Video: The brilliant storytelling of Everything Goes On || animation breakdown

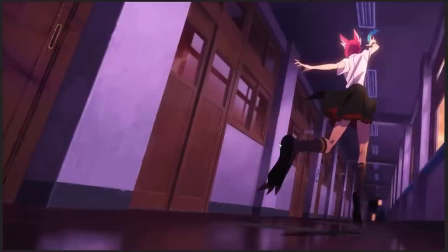[24:41]
There is no camera lens, but they're emulating the distorting effects of that a camera lens with this kind of perspective would have on the body.
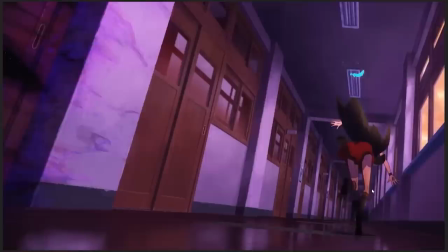[24:49]
And you can see that continues as she like straightens up and reaches for the feather again. You can see how like her whole body sort of elongates and becomes kind of weird looking a little bit.
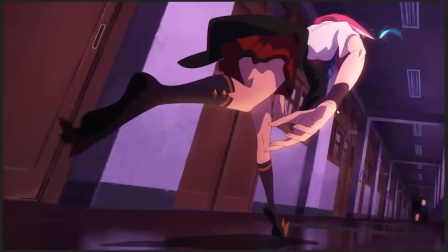[24:59]
Because they're emulating like the effects
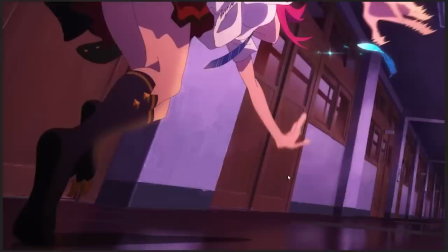[25:03]
of that lens distortion on her motion and her anatomy, which is just it's genuinely goddamn impressive.
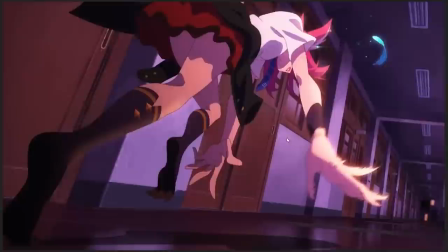[25:11]
Like, that's technically speaking, that's really difficult to get right.
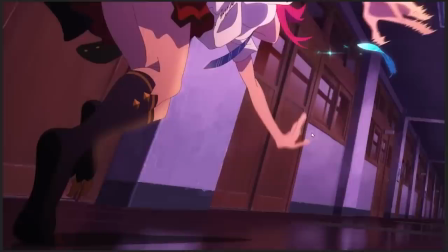[25:15]
Damn, like that's someone who has studied and who has looked at a lot of reference and who has like a really strong understanding of how human anatomy,
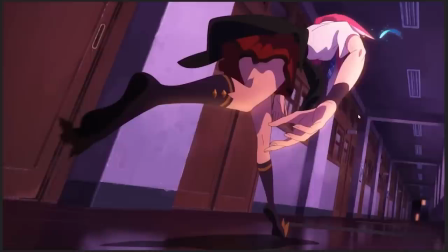[25:24]
human, she's a Vestaya, but how anatomy is put together in order to make that work.
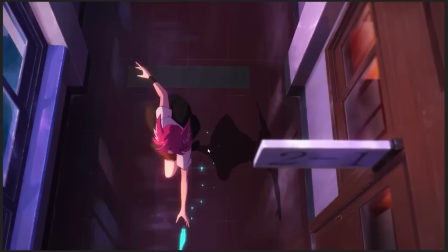[25:29]
Again, motion smearing on the arm as she's like reaching out. And it creates like this energy, right?
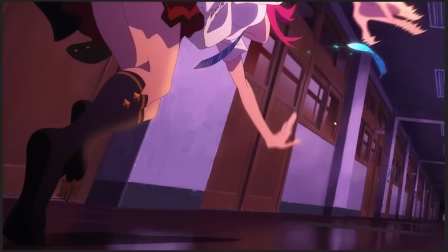[25:34]
Like I said, the energy of Zaya chasing down this feather is desperate.
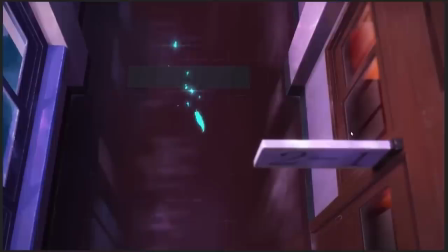[25:38]
Like it's she's stumbling, she's almost falling over her own feet, she's jumping into the air, she's trying to get to it, like with everything that she has.
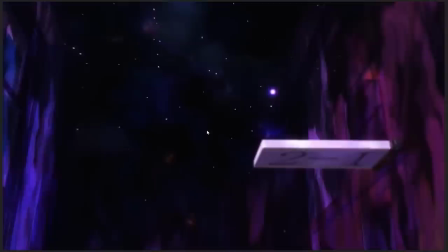[25:45]
And that's all down to the animator being really good at
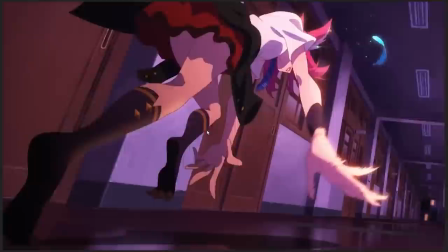[25:49]
like posing and positioning her and making goddamn sure that like her internal state is reflected in the way that she moves through a space.
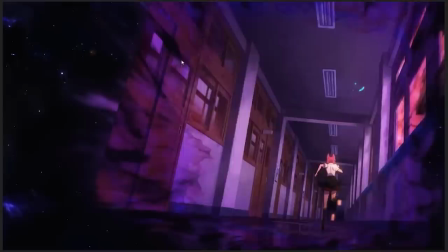[25:57]
And of course, as she's chasing down this feather, as she's becoming more and more desperate chasing it down, as she's becoming more and more desperate grasping for it,
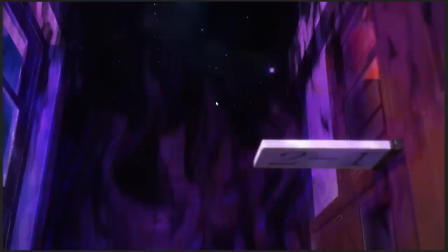[26:04]
the darkness closes in, almost as though it's drawn by her desperation,
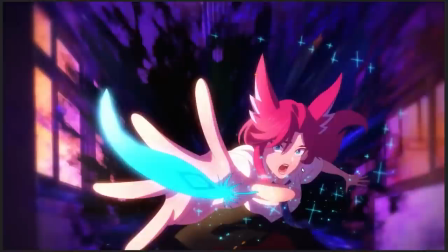[26:09]
almost as though like her desperate clutching on to these relics and memories of Rakan are making her vulnerable to the influence of the darkness.
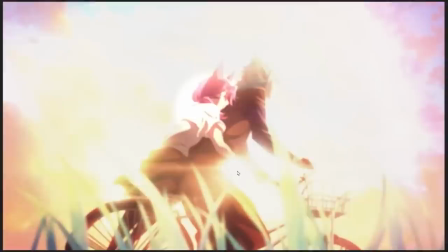[26:18]
And as she manages to just barely graze, just barely touch the feather for a second,
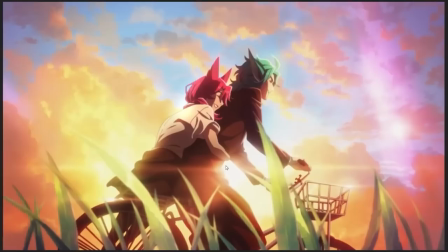[26:22]
another flash, just like the one that happened earlier, where we see again just a brief, blurry, static shot memory.
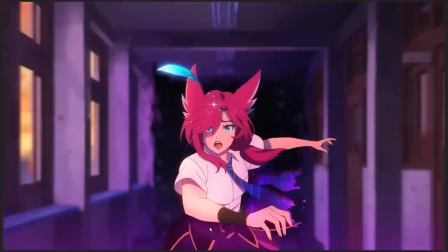[26:33]
And as that memory hits her, right, you can see this is where she transforms into her dark Star Guardian costume.
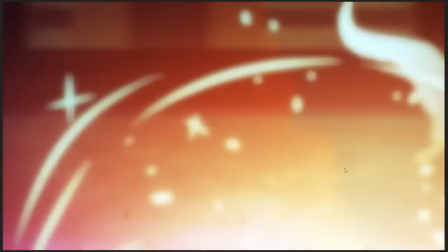[26:39]
Like, this is her corrupted Guardian form when she was taken over by the darkness. She swipes for it again.
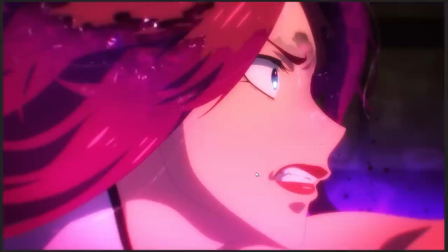[26:44]
Boom. Another flash. We get this other memory, once again, of their relationship.
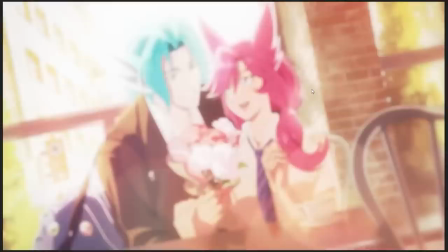[26:50]
And the more she's grasping for it, the more desperately she's trying to get this feather,
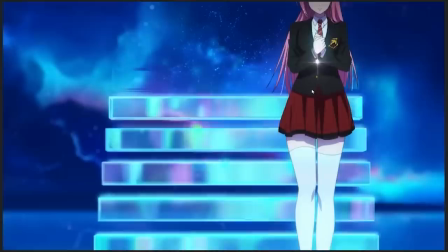[26:56]
the deeper she falls into despair, the deeper she falls into darkness, because her desperation is making her vulnerable.
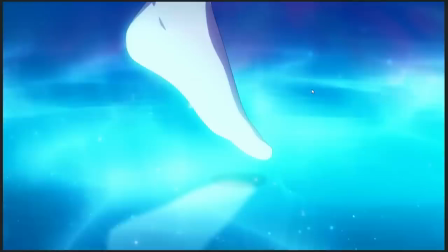[27:01]
Switch in tone as we go back to Kaisa, who, rather than Zaya's desperate grasping running,
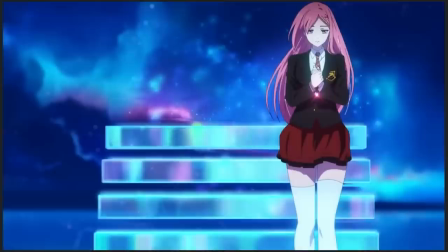[27:06]
is just slowly walking down these stairs, again with that very passive vibe, as though this is something that's just kind of happening to her,
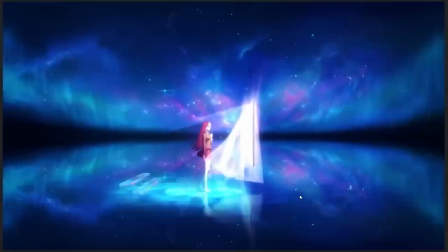[27:13]
over which she herself feels kind of powerless. And again, we get the little glitter reminding us that this object is super important.
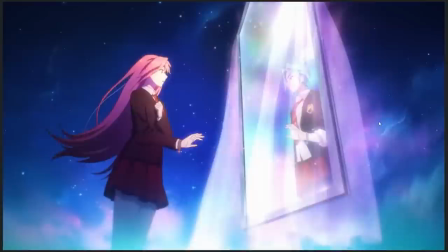[27:20]
Remember that this object is important, it matters a lot. As she stares into a window, where, of course, she sees her friend.
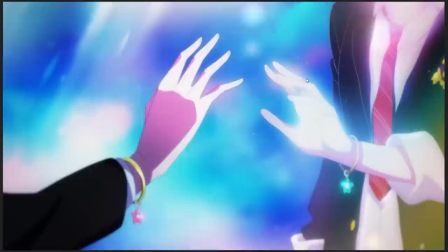[27:28]
Just a friend, like obviously just a friend, like nothing more than that. Staring back at her, like as a reflection of herself,
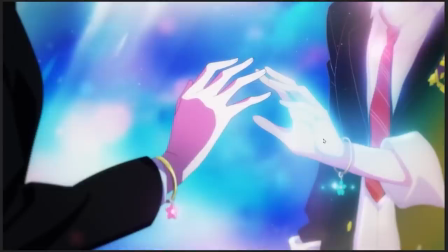[27:35]
she sees her as though she sees herself in Akali and Akali sees herself in Kaisa, as though their connection is very important.
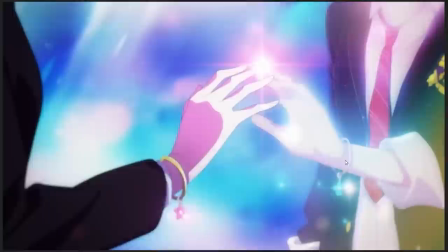[27:42]
They reach out towards each other once again, the bracelets. And as she touches that reflection, like this visualization of her relationship to Akali, something changes.
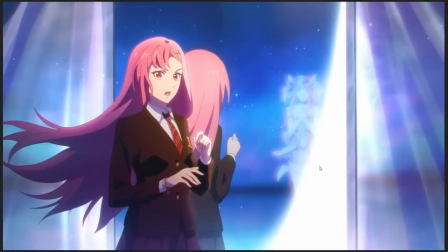[27:52]
And that's where we get the ghost of Lux hanging out in the background. Sort of intruding on their relationship, right?
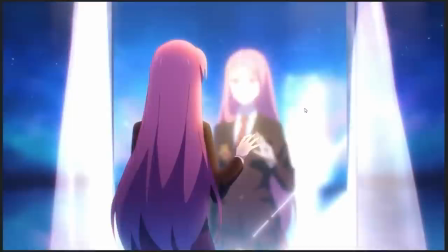[28:01]
Like before, only the two of them, only their relationship to each other, their friendship bracelets and so on, Akali smiling.
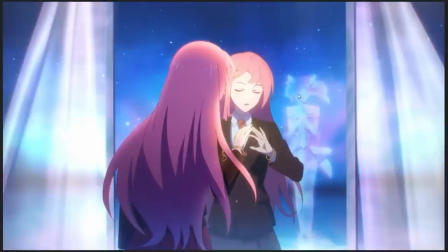[28:07]
Here, oop, all of a sudden there's an intruder. Lux doesn't take the place of Akali, but she shows up in the background like a ghost,
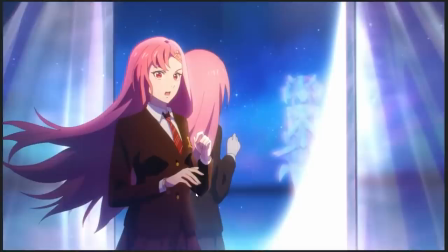[28:14]
like this thing that's hovering over Kaisa's shoulder and distracting her from the relationship.
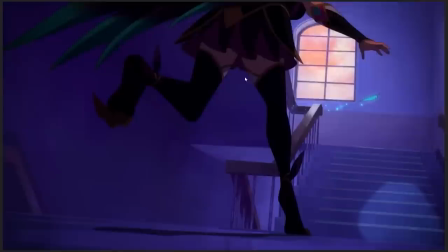[28:20]
Once again, back to Zaya, where we kind of repeat the shot from the hallway, like we get this low angle looking up, with a little bit of camera shake being added for good measure,
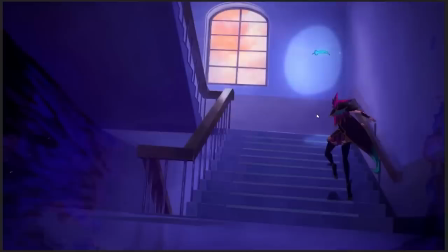[28:29]
as once again, like, you just see, and again, like, that low camera angle is again about creating that sense of desperation, like,
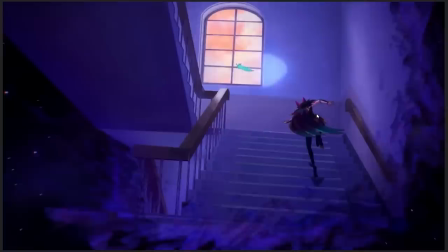[28:35]
that sense of speed and tension and unevenness, as you can see just how
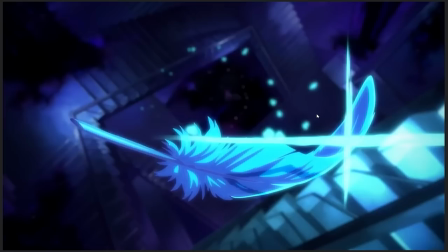[28:43]
wildly Zaya is moving, just trying to get to this damn feather as she gets dragged into the darkness finally.
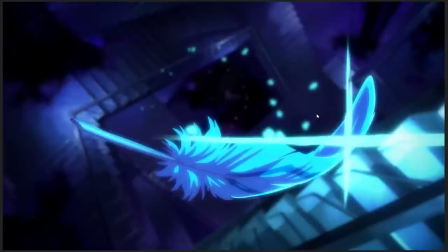[28:51]
And the feather flies, like, the more she chases it, the more and more it flies out of her reach.
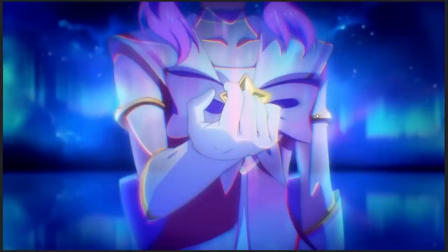[28:56]
Almost as though, like, the harder she works to try and recapture this relationship, the further away it gets from her.
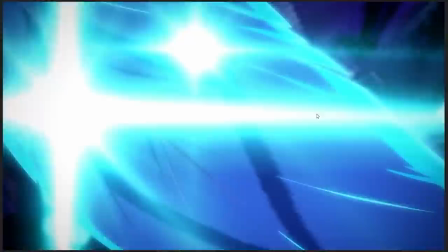[29:02]
The more obsessed she is with trying to hold on to it, the harder it becomes to keep hold of either the memories or the relationship that she has.
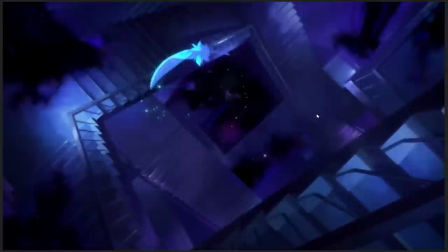[29:10]
And as Rakan's relationship with Zaya flies further and further out of Zaya's reach,
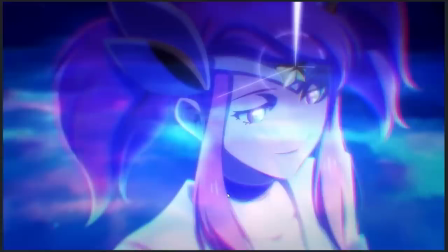[29:15]
we get this shot of Lux offering the power of the Star Guardian to Kaisa,
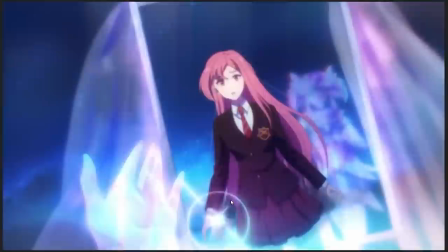[29:22]
like this ghost of this great guardian of the past hovering over her shoulder,
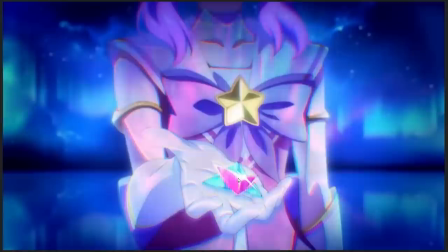[29:27]
offering like the power of the Star Guardian, this symbol of Star Guardianship, which is established like very cleverly.
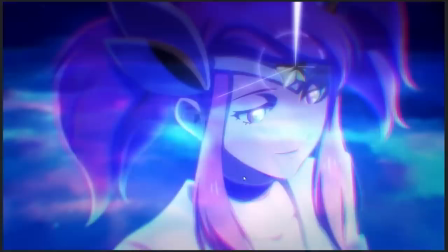[29:34]
Like, we get the little glint, bling, off here, and that's immediately mirrored as we cut back to the shot of Lux,
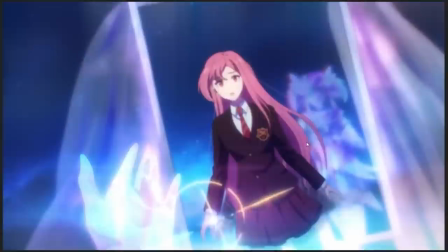[29:41]
and we get like her Star Guardian headband giving that same glint, establishing a visual connection between these two things. This is Star Guardian power that's being offered.
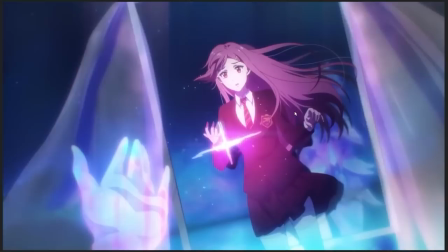[29:50]
And in response to that, friendship bracelet starts gleaming, and Kaisa understands what's being asked here.
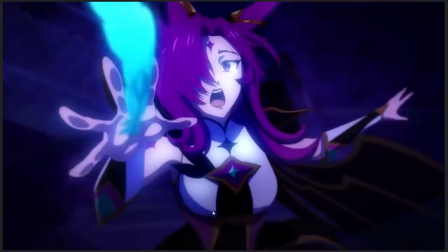[29:57]
Like, what is this outstretched hand asking for in return for that Star Guardian power? Well, this amulet that symbolizes the most important relationship in her life.
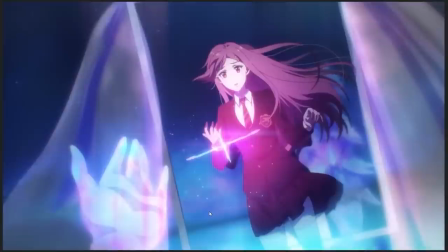[30:06]
And once again,
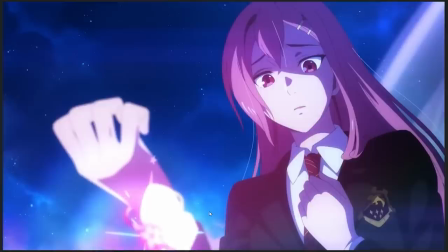[30:08]
Kaisa's reaction to that is less anger or upset or desperation or any kind of like wild emotional outburst.
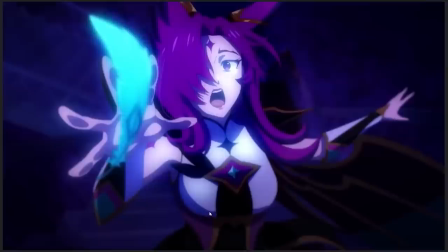[30:16]
She's very timid. She's very down. Like, she's very, it feels like, oh shit, this is being asked of me. It's a mood of powerlessness before this call that's being given to her. Once again, back to Xayah.
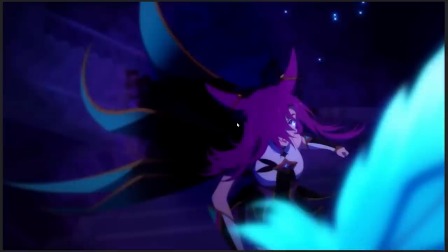[30:27]
With some really gorgeous, like animating that cape along with the hair, just sort of flapping around, flying, like
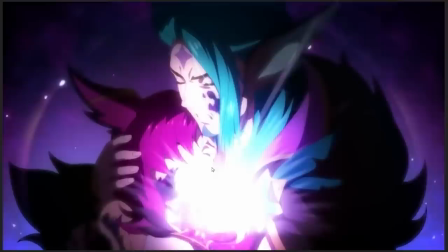[30:35]
flailing wildly back and forth as once again she almost touches the feather. Another memory of her relationship with Rakan as Rakan saves her from the darkness.
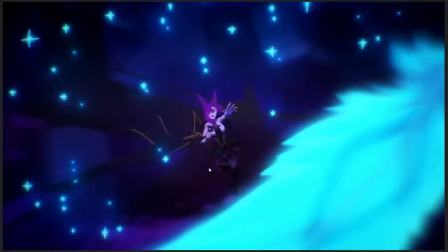[30:43]
And again, like the feather flies further away, and here's Kaisa kissing the symbol of her relationship to Akali, because of course they're just friends.
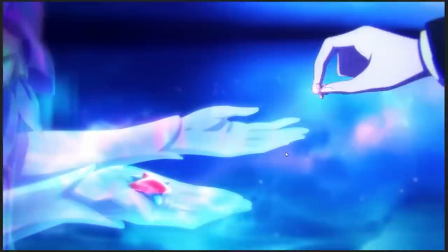[30:50]
Like, just they are just friends, which is why she's kissing the friendship bracelet as she places it into Lux's other
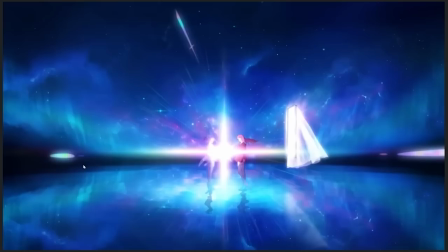[30:57]
hand and exchanges their friendship for the power of the Star Guardian.
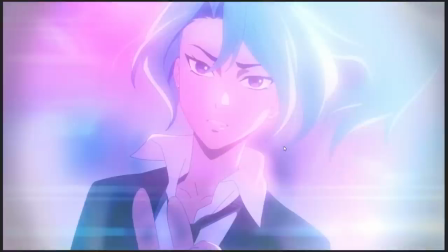[31:02]
And like, that's just in case it was too subtle for you before,
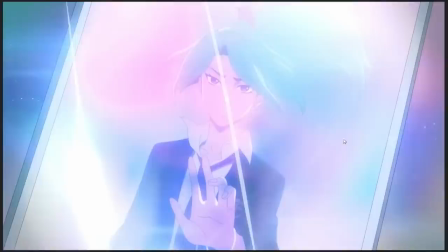[31:06]
we get this look of sort of a little bit of anger on Akali's face, like a little bit of wrath on her,
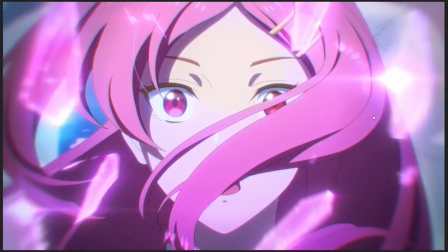[31:12]
as the mirror image of her shatters,
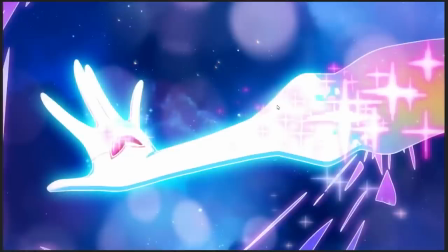[31:16]
and that shattered friendship then becomes Kaisa's Star Guardian armor.
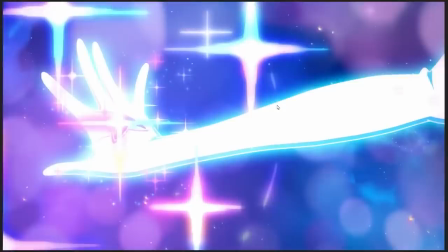[31:22]
Like, so the visual storytelling here is like Kaisa sacrificed her relationship, her friendship with Akali, in order to become a Star Guardian, not because she was like super enthusiastic about it, not because she was like really, really happy to do it, but because she felt like she was being called to do it. This was a duty, this was a responsibility for her.
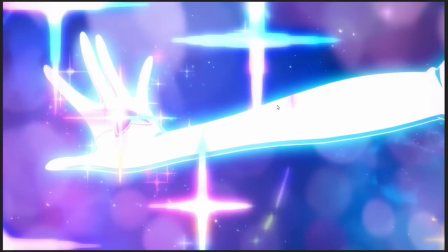[31:38]
Like I said, this is a 2-minute piece of animation. It needs to establish everything about these characters and their relationships.
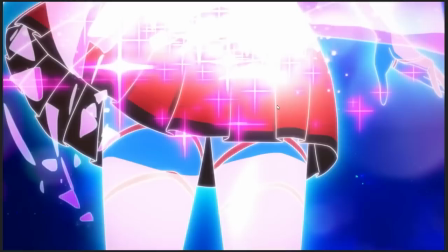[31:45]
And this is Kaisa's whole entire story, is that she became a Star Guardian, but it cost her.
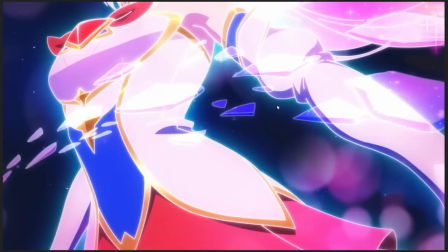[31:50]
It cost her that close friendship with Akali. And Akali becoming a Star Guardian alongside her is also like a thing that's marked with
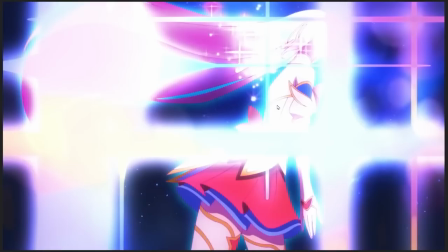[31:58]
doubt and anger and like a lot of resentment about a lost relationship that she once valued very, very dearly.
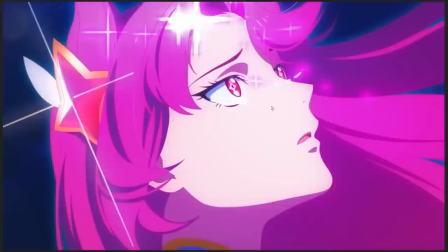[32:04]
But, and again,
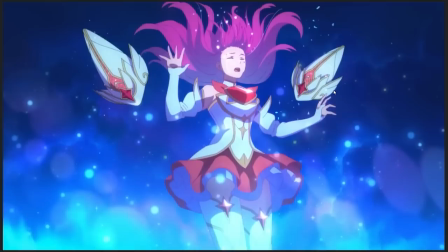[32:06]
like tears coming out of her eyes and crying because she's just sacrificed the relationship that's more important to her than anything else in order to gain the power of the Star Guardian.
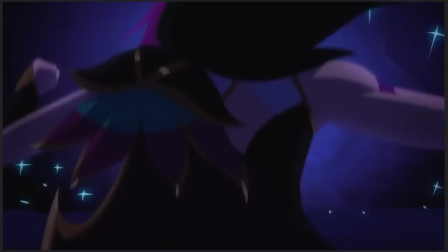[32:15]
And she collapses, grasping onto her chest almost as though her heart hurts, because of course, she and Akali are just friends.
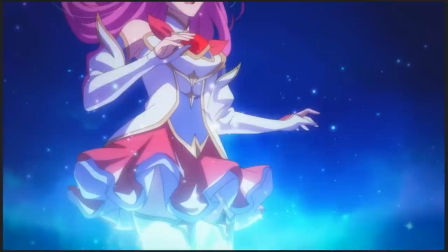[32:24]
And this is sort of the low point for both of our heroes in this thing, is like Kaisa having sacrificed her relationship,
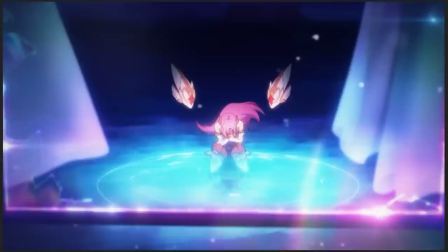[32:30]
collapsed in a lake of tears in darkness, clutching her chest as though her heart has been broken,
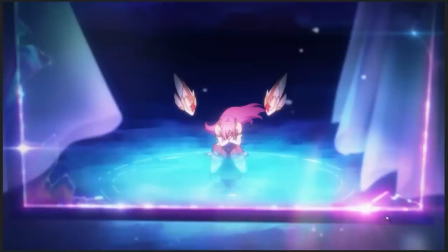[32:37]
with framed inside like the broken mirror
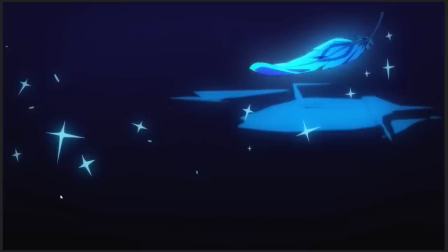[32:42]
where the reflection of Akali once was, because that relationship is now broken, in case you didn't get it.